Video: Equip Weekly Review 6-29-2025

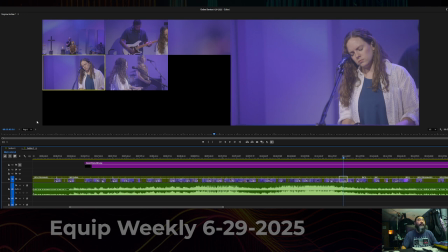[16:35]
I should have zoomed back a little bit, and moved Morgan to the left a little bit here.
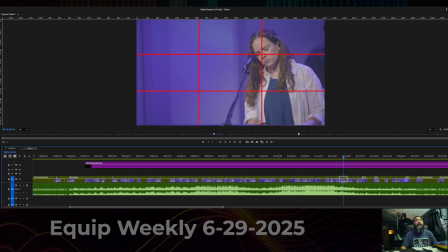[16:47]
So you can see right here, it's a little bit overdone on the third there. It's a little bit extreme. So what I should have done is panned out a little bit
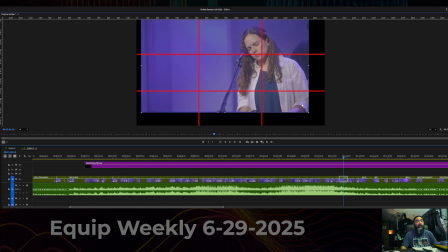[17:01]
and moved her a little bit closer to something like that. And I'm not making excuses. I did a bad. I could have done better here.
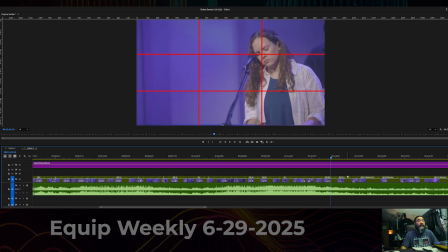[17:16]
So, yes, that is my bad.
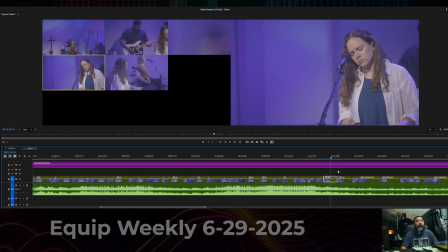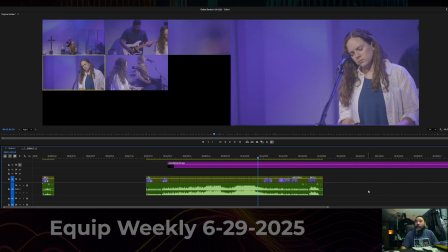Yes.
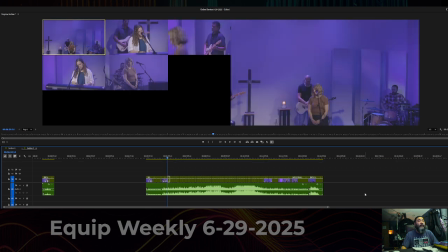Yes. The other thing is, we should pay attention to the slider cam.
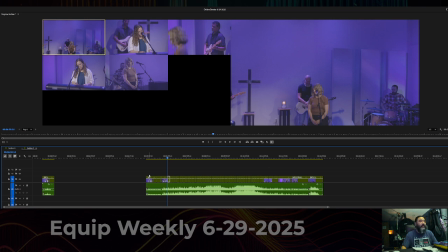[17:46]
If we watch the slider cam the whole time, we can pull this out here and then do it this way.
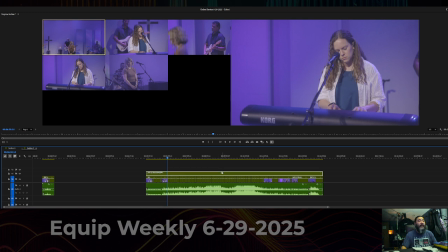[17:53]
This is all, we'll put it all on slider cam here.
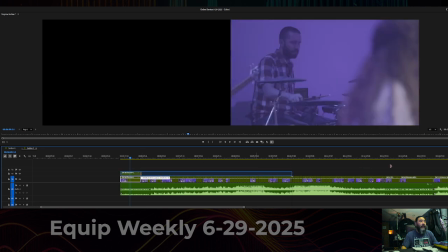[18:03]
Yeah, okay, we'll just do it this way.
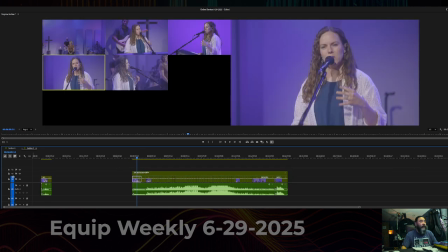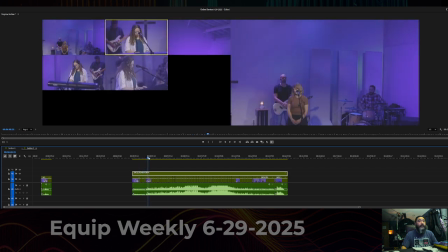[18:14]
All right, so we might be over panning, so
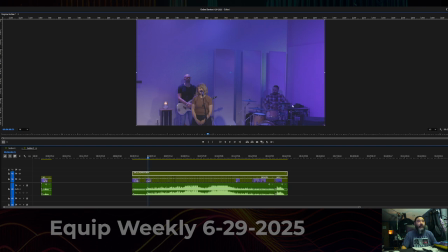[18:24]
let's take a look here. Maybe go to about that far. It feels like we're overextending a little bit there. On the right side, yeah, because we're not panning the same amount on the opposite side here, so it feels uneven.
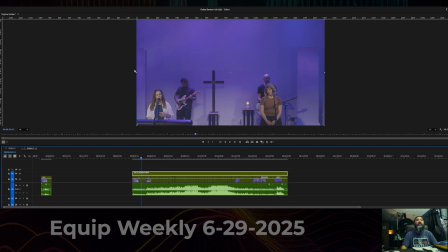[18:47]
And especially since Morgan is over here, there's nobody over here, but I would maybe pan a little bit more to the left and less on the right. Just so we can keep more people in more often.
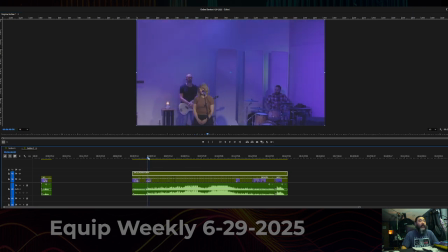[19:05]
Because when we go here, we're missing almost half the band. But if we were to go just even right there and have a short stop, we'd get to the other people faster.
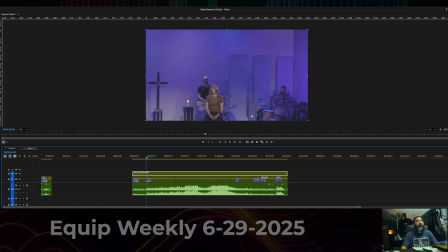[19:23]
We also should consider tightening the band up a little bit. I have an idea, but I'm going to run it past a few people before we do it. So, yeah.
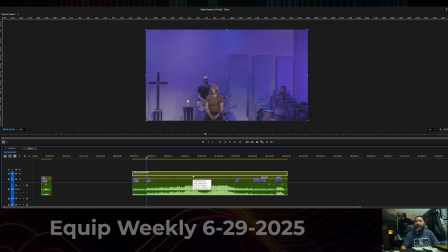[19:45]
Hopefully you guys have gotten some out of this, and yeah, I hope you're all well. Thank you so much for being a part of our team, and love having you guys, love working with you guys. thanks for everyone that stepped in this week.
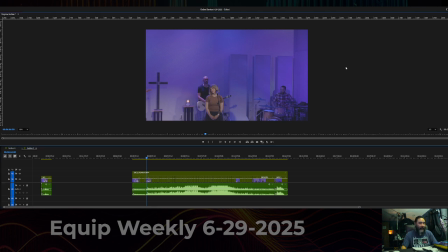[20:06]
It was a weird Tuesday night because there were a number of staple people missing. So, yes, great job, everybody. Thank you so much. It's an honor to work with all of you. Have a good one.